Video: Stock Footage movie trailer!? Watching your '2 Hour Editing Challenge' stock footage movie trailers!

But what I may have done, rather than just have it cut, if you'd have taken the footage, put it next to it on the timeline, and then reversed it, then you could just layer that, and there wouldn't be any noticeable cuts. It'd just play forwards and then backwards and then forwards, and you wouldn't notice any jumps. Might have been a way around it. I don't know how that footage would have looked played in reverse, but it might have been worth a try. Yeah, again, very traditional sort of horror feeling to it. Not that that's good or bad. It just has a more traditional horror feeling to it. So that's cool. Nice work. Thanks, John. And lastly, now I've already watched this one. This is my favourite one. All the others, none of the others were in order. But this one, I did save my favourite till last. This is called The Cult of Arius. I can't pronounce these things. It's by GRAPHIX. And let's hit play and have a look.
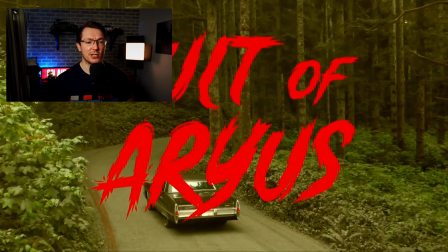Cool title screen straight away. So you've got a bit of a green tone to the footage with red. Really nice and contrasty. Really pops. Looks good.
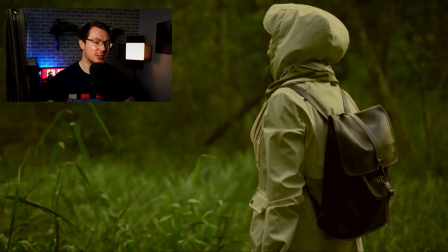Again, cut well to the music, just a bonk as it fades to black.
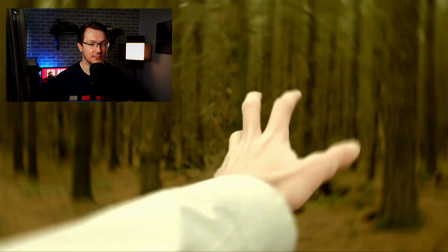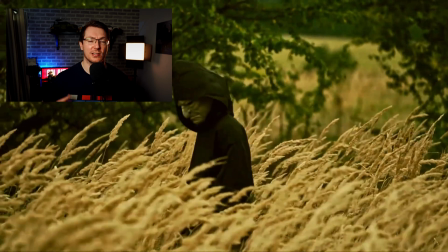There's a good heartbeat in the background as well. Really nice way of just increasing the tension by having an increasing heart rate.
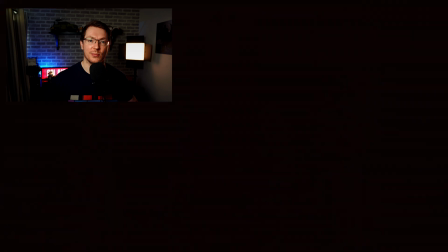Cool shot there as well. As he looks up, you've got the bonk, the thud of the music.
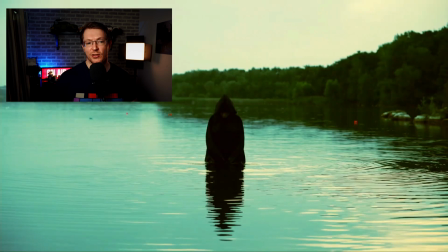I think that was played in reverse. That shot though, it looks cool, works really well. I would have maybe, that jumps out a little bit because everything else is really consistently graded. It's all got that weathered, ye olde, faded, low contrasty look, and that one just pops with a little bit more than the rest.
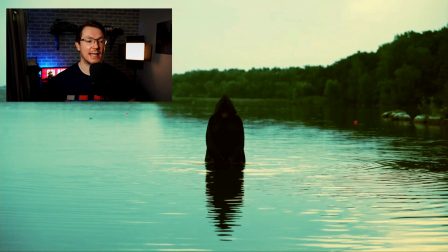I'm probably being a little bit unfair on you for saying that, but it's just because everything else was so consistent, it jumps out a little bit.
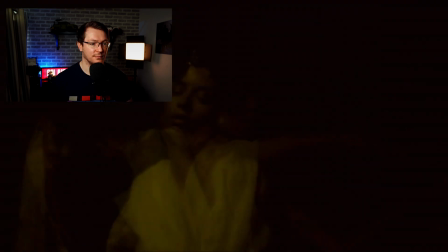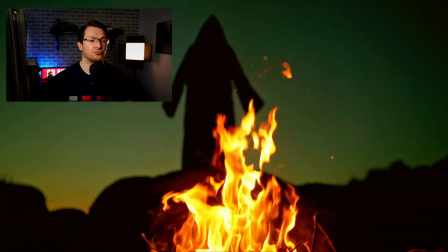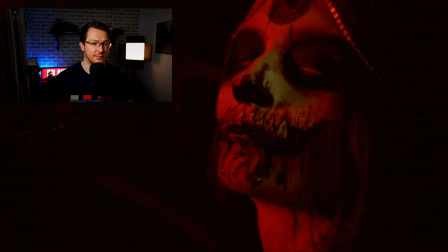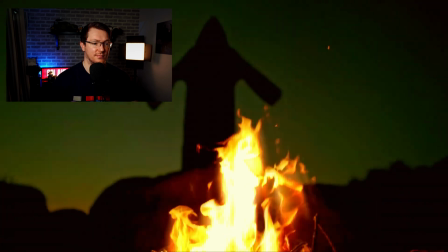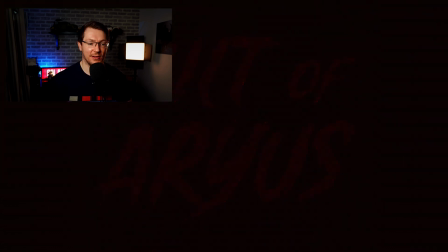Yeah, like it. Nice little fast cuts at the end. Again, going to the music. Cool bit of sound design at the end. When again, you've got that ominous, deep voice just to really set the tone of what this is. So cool. Yeah, I think that was my favourite out the bunch. Just like the tone, like the feel, like the consistency throughout the music. It just sort of works. And 50 seconds, really nice, condensed little trailer. Awesome. Some really good work in there. And again, 2 hours. Not very long at all to find your footage, throw it all together, edit it, and see what you can come up with. So this was just a challenge. It wasn't necessarily a competition. So if you didn't try it, but you liked some of those, maybe give it a go. Let me know so I can come and have a look. I can always give you some feedback or give you my thoughts or opinions or whatever as well. And that's it. This has been fun, reacting to some cool movie trailers. So hopefully you enjoyed this video. I'll do more of this sort of thing in the future because it's kind of fun. Kind of cool seeing what you guys are all very capable of. So if you enjoyed this video, do give me a thumbs up. Any thoughts or feedback, slap them down into the comment section below. And if you're new here, consider hitting that subscribe button. Thanks for watching, folks. I'm going to go watch The Cult of Arius now. So take it easy, and I'll catch you next time. I don't know how you pronounce that. See ya.